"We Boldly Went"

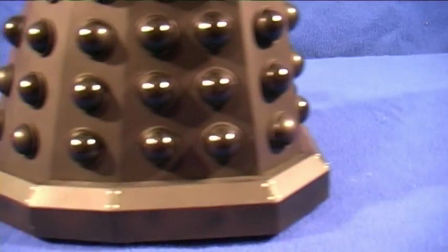4:16 To add suspense to the film, I shot close-up sequences of the Dalek rolling past the camera,
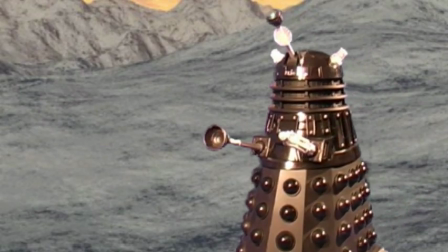4:22 and we actually only see the full Dalek when Alan turns and sees it himself.
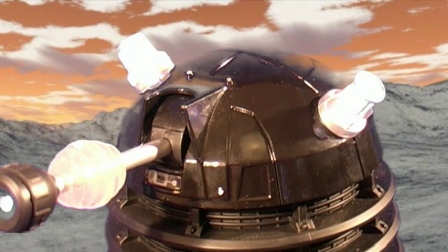4:27 The toy Dalek has built-in speeches that were used to make it talk.
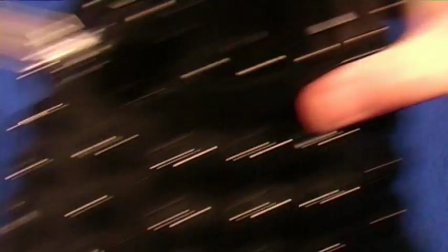4:33 Being remote controlled, it didn't actually always go where it was supposed to go.
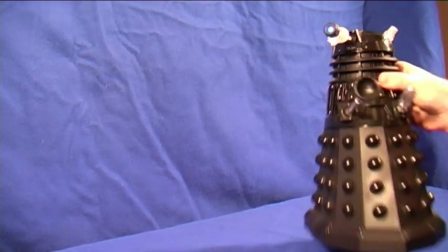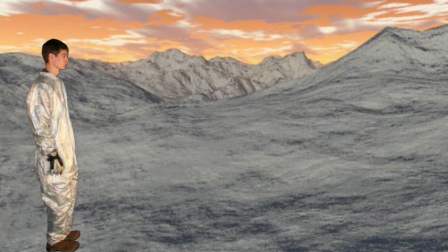4:45 For the face-off shot, first I had a still of Alan, and then we add the Dalek, and voila.
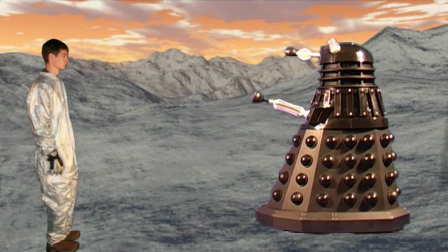4:52 The laser is just a straight line effect drawn on by Pinnacle, and it's made more realistic by the sound effect.
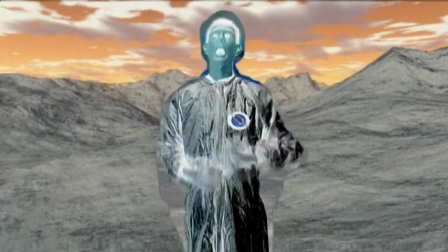5:04 The death scene was based on scenes from early Doctor Who,
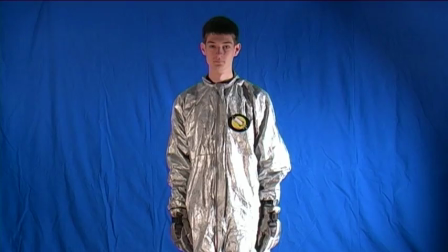5:07 and is similar to how the Daleks used to exterminate people. Shot twice on blue screen and cut together,
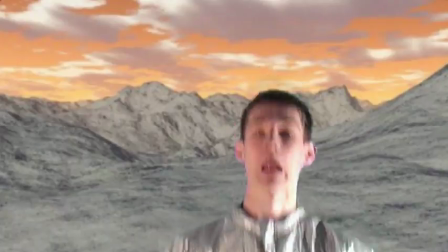5:14 the clip was split into 8 frame clips, and alternate clips were reversed to a negative effect.
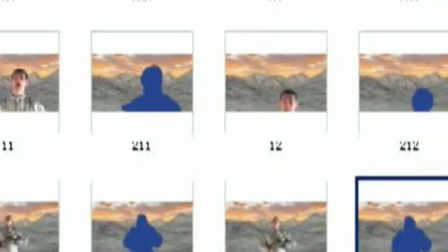5:20 Stills from the 8 frame clips were made and Alan was painted out in blue.
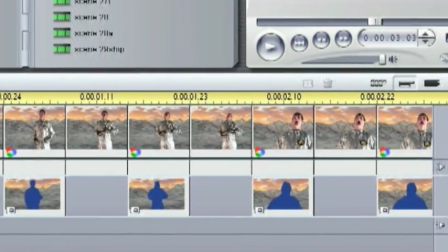5:25 These blue frames were then sandwiched over the background video and chroma-keyed to see through the blue part.
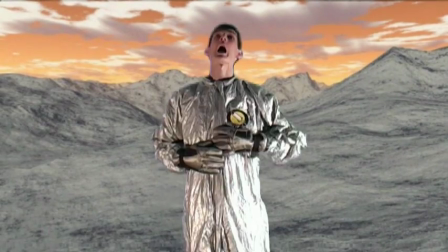5:33 Finally, the scream was re-recorded and the sequence was complete.
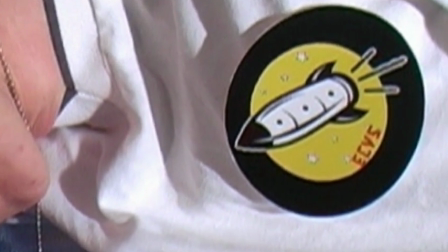5:42 If you look closely, you'll see that Cadet Alan's logo has E.C.V.S, as does the ship.
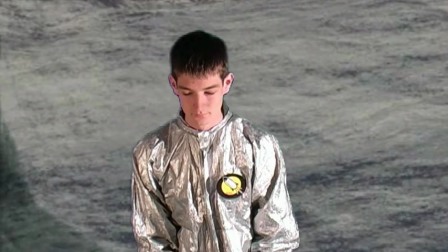5:56 Okay, we'll do scene 1 first. I forgot the line. Holly, do you read me? This is the first trip of the spaceship Jane Faye. Our mission to search the Dilton. It's very hard to concentrate when I see you eating a roll behind the camera.
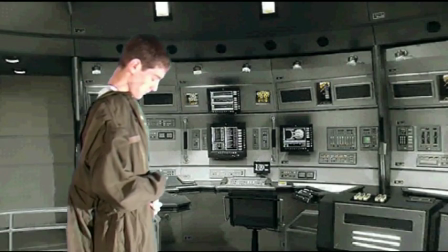6:17 It's okay, leave it rolling. Okay, Holly, I'm up. Any signs of life out there?
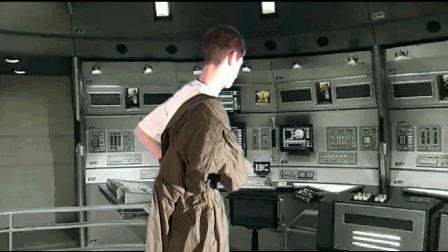6:24 All scans for life are negative, Alan.
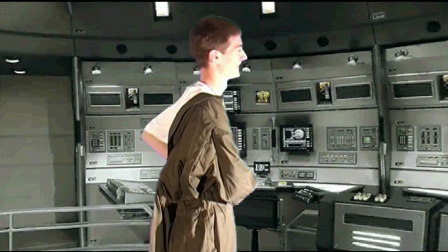6:31 The atmosphere's breathable, thanks for asking. Shit, I can't get my suit.
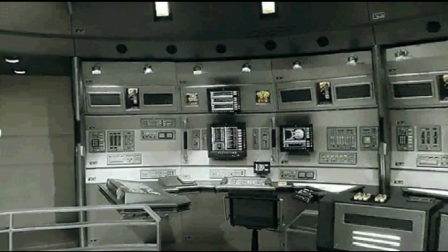6:36 Aye. That's the problem. Well, Stardate 27th.
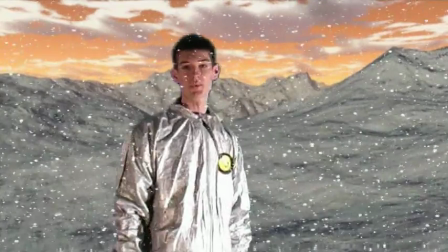6:43 What the?
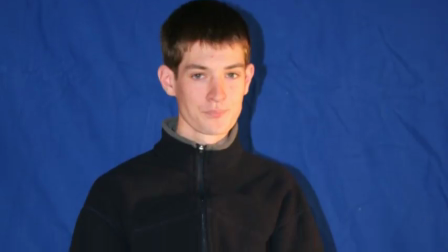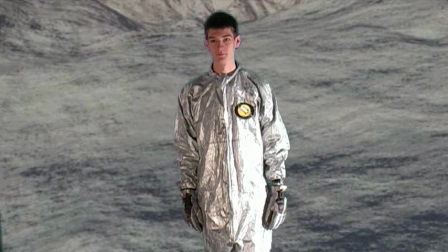6:53 Energize. Energize. Energize. Energize.